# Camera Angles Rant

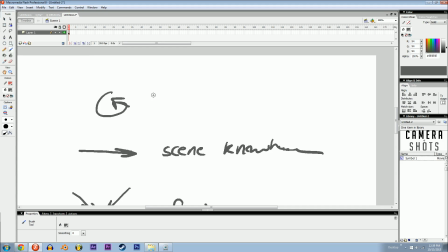(4:08)
It's gonna give you a sense of depth and awareness, and this one is gonna give a subjective knowledge.
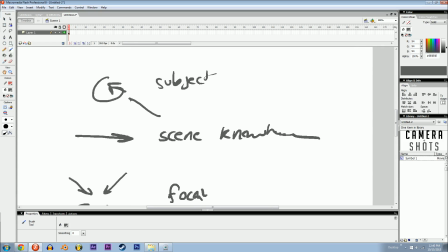(4:17)
Subject, right? Because what do we do with our eyes? We look around. What do we do with our bodies?
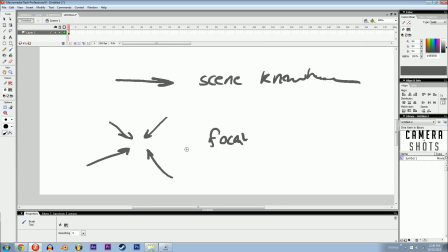(4:23)
We move around. What do we do when we move the front piece of glass away from the back one? Increase that focal length. Starting from the top.
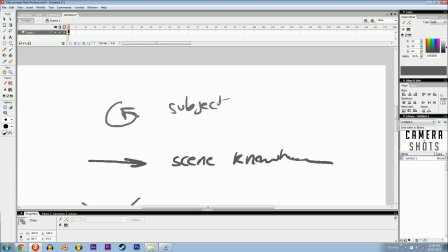(4:33)
Why would you ever want to do a tilt or a pan or anything like that?
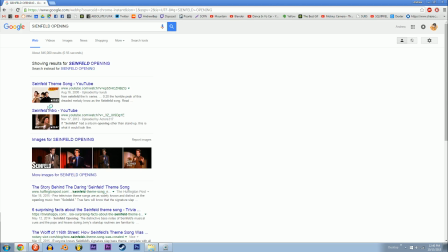(4:42)
Seinfeld opening. I wonder. Look at that.
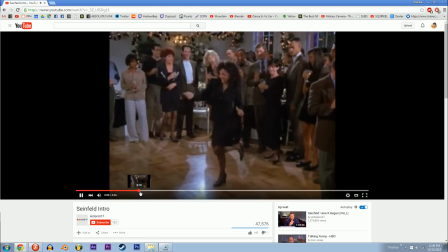(4:48)
This is probably not actually what I want. All right, you know what?
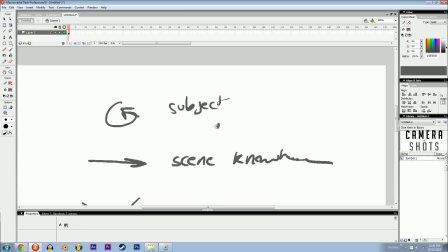(4:53)
Scratch that. I was thinking of tilting down from the sky to a building.
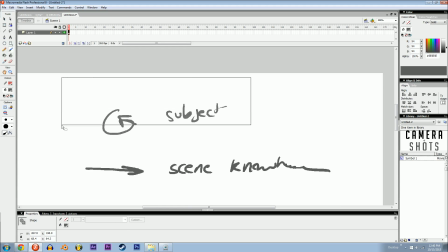(4:59)
as an establishing shot to show that you're like in a city, but it's a clear day outside. You might tilt around. Say you're doing maybe like a security camera footage shot.
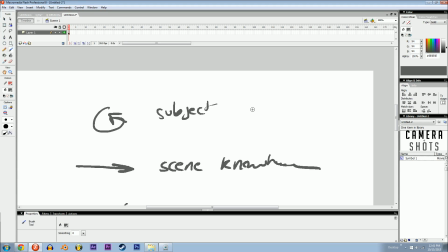(5:11)
You know, it's where you limit the motion, but you allow for rotation.
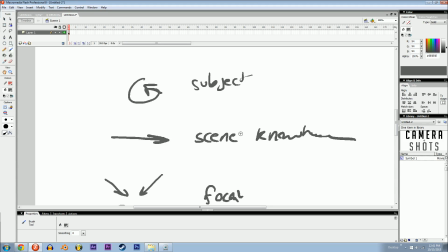(5:22)
Moving the camera. Oh, this is big. This is when you want to let your audience know where everything is in relation to where they're looking at it from.
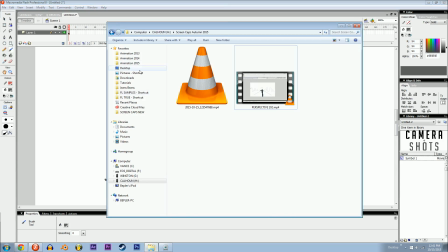(5:31)
Give them an understanding of what the heck is going on in the world you're trying to present to them. Let me load up a little chains beans. Get some this going on.
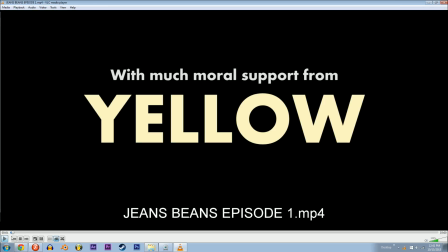(5:43)
Okay, where do I do some of this?
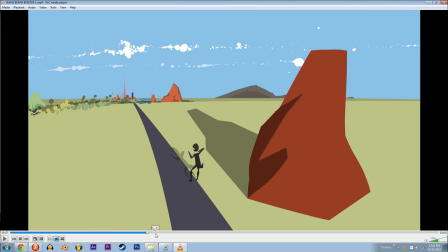(5:45)
Well, in the beginning for sure, but that's not the example I probably want to use.
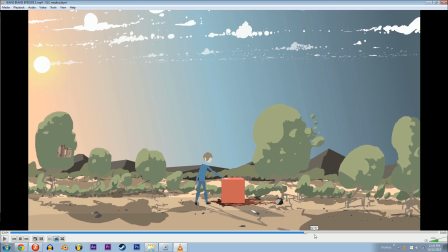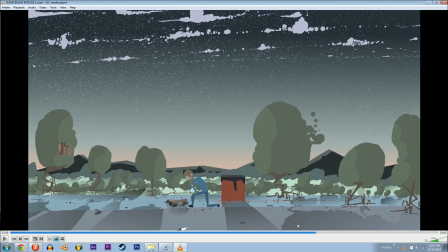(6:01)
This shot lets you know how far away the mountains are, right here. This lets you get an idea of the world he's in.
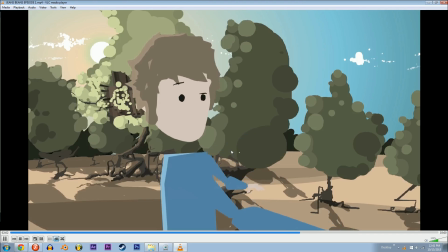(6:07)
You know, if you just saw this as a picture, you wouldn't fully understand it.
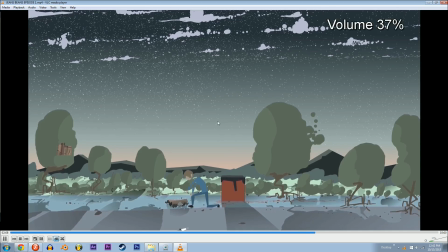(6:12)
But when you move the camera down, like it is ever so slowly, you see the mountains are barely moving.
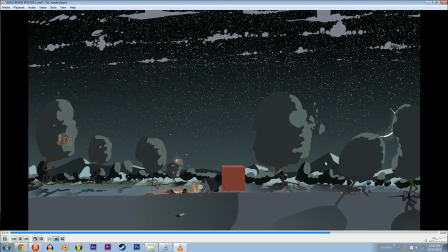(6:19)
You're like, whoa, those are far away. They're not super close little mountains.
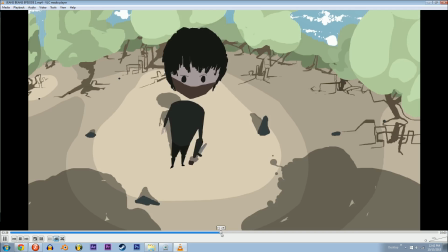(6:25)
They're far away big mountains. Let's talk right in this shot here.
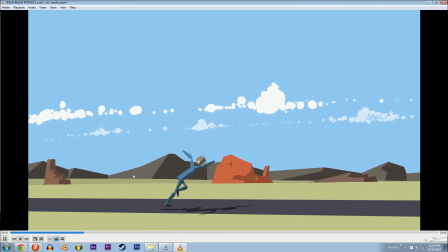(6:32)
Ready? And whew, got a big open expanse. Those rocky mountains in the distance were so far away.
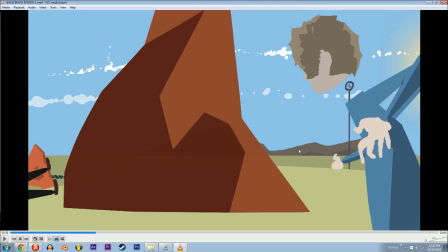(6:40)
Here, you got the horizon moving slow, but the foreground elements, like the people flying by the screen so fast, you know, give a sense of depth.
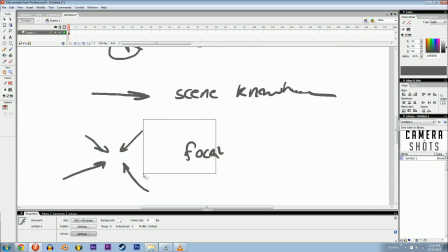(6:53)
Bam. Let's talk about zooming. When do you zoom the camera in? Well, I think, for me personally, the most effective use for a zoom is to give the scene some realism,
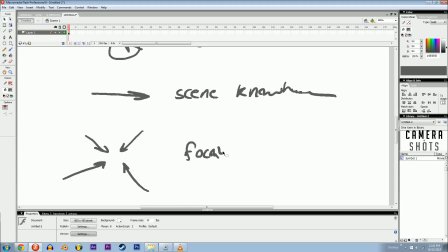(7:10)
to make it look like there was actually a person there filming it. I mean, I just can't see any other reason for it. They did it in Avatar, the movie, not the series.
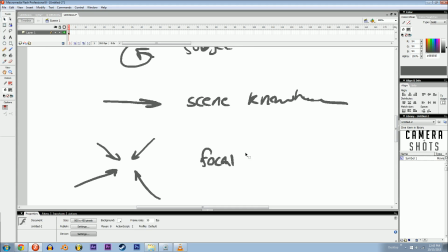(7:23)
James Cameron zoomed that camera in when there was like a forest scene, when the big tree was in distress, and I was like, whoa, it caught me off guard. I wasn't expecting that zoom in. It made it seem like someone was like in a helicopter there zooming on the scene, but it was all CG.
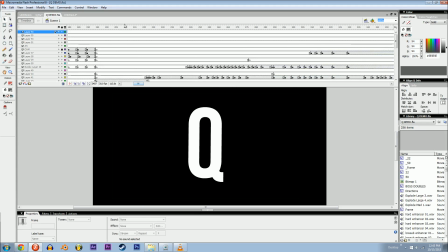(7:43)
Excellent. In my Q demo, check out. I can't show you without skipping to it.
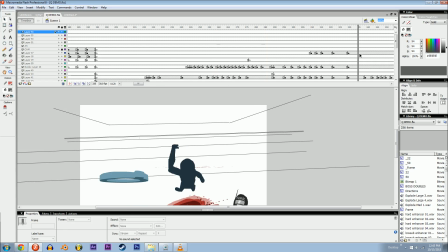(7:52)
Oh my gosh, what is it? Okay, it's right here.
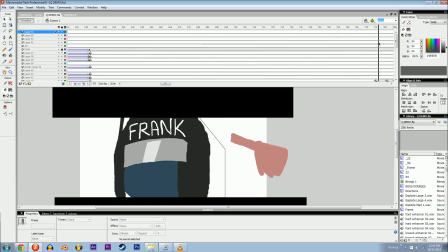(7:57)
Well, actually, it's not. It's right here.
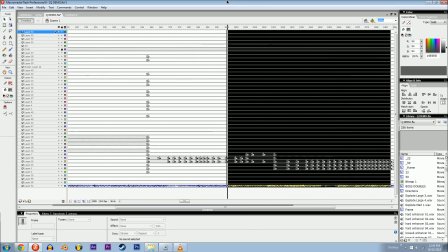(8:03)
So let me just get rid of everything up until this point.
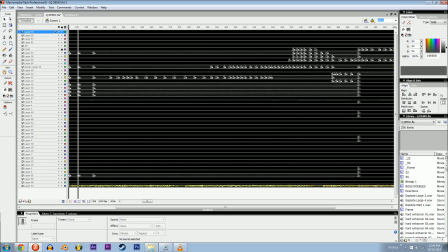(8:10)
My name is FlashBepler. I'm selecting frames. Doing it. Selecting them fast or slow.